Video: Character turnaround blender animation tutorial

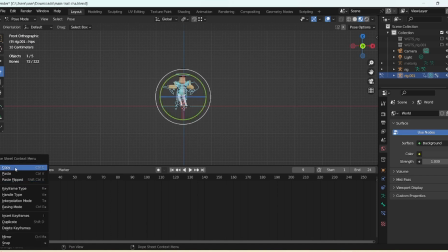Let's copy the first keyframe and paste it at frame 9 to give it some whole frame. Now, for the middle anticipation pose,
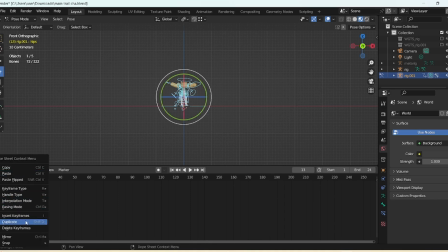we will copy it and paste it at frame 16 to make sure the timing feels natural.
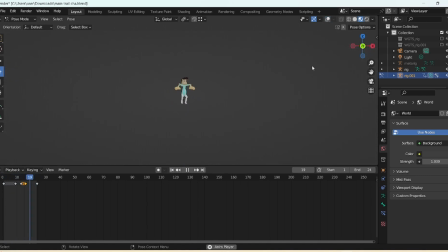And there you go. As you can see, the animation looks much better now with these adjustments. It's really starting to come together. Always remember to take your time with poses and timing. It's the key to a smooth and engaging animation.
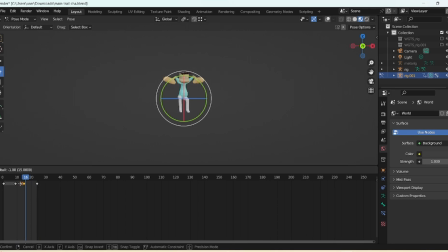Now let's extend the timeline to 30 frames for now.
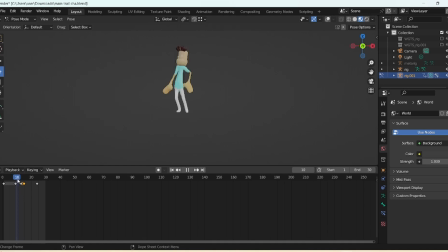At frame 13, I will make the slight adjustment to the hand, moving it up a little to add follow through and overlapping action. Remember, not all parts of the body move at the same time.
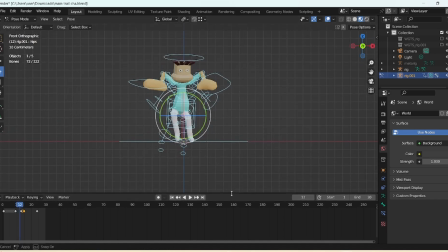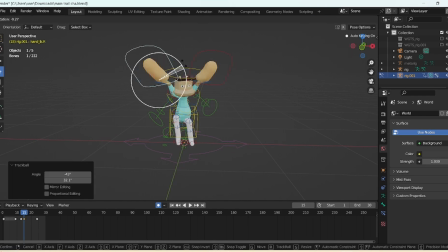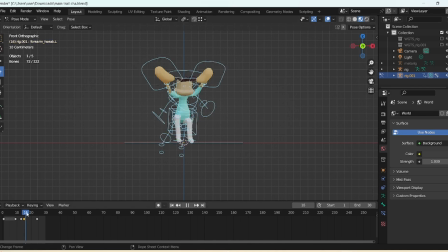Next, we'll copy this keyframe and paste it at frame 20 to hold the action for a little longer. Now, when you play it back, you can see it's already started to look nice with the added follow through.
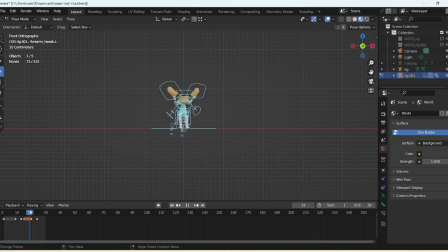Next, let's work on the overshoot pose, which is the pose right before the character settles back.
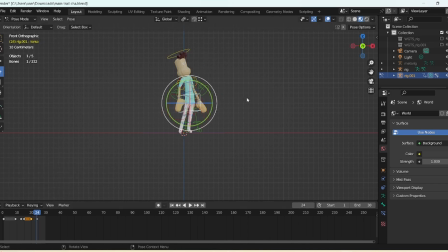We will copy the keyframe and paste it at frame 29 to give room for the next adjustments.
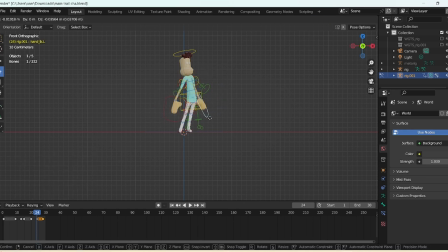At frame 24, we will block out the overshoot pose. This is going to be the extreme stretch, so grab the scale tool and stretch both the head and the body of our character. Once that's done, set the keyframe for this pose.
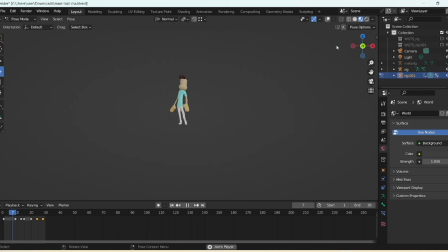Now, when you play the animation, you can see it looks much more fluid and dynamic with the overshoot added in.
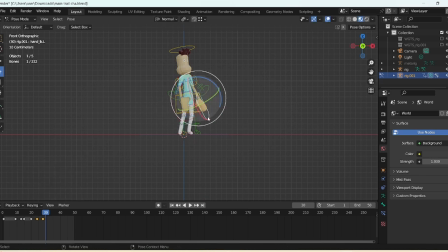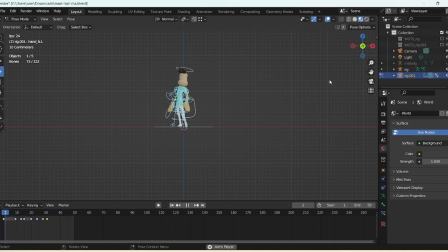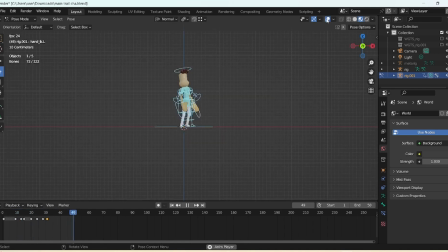If you notice, at frame 1, the character's line of action has a C shape.
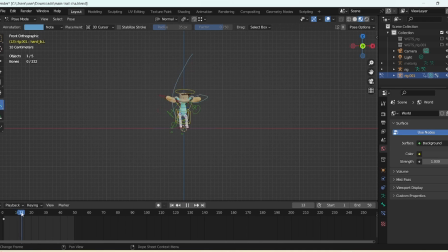Then in the anticipation pose, it bends and by the time it settles, it returns to that C shape again. These arcs make the animation feel more natural.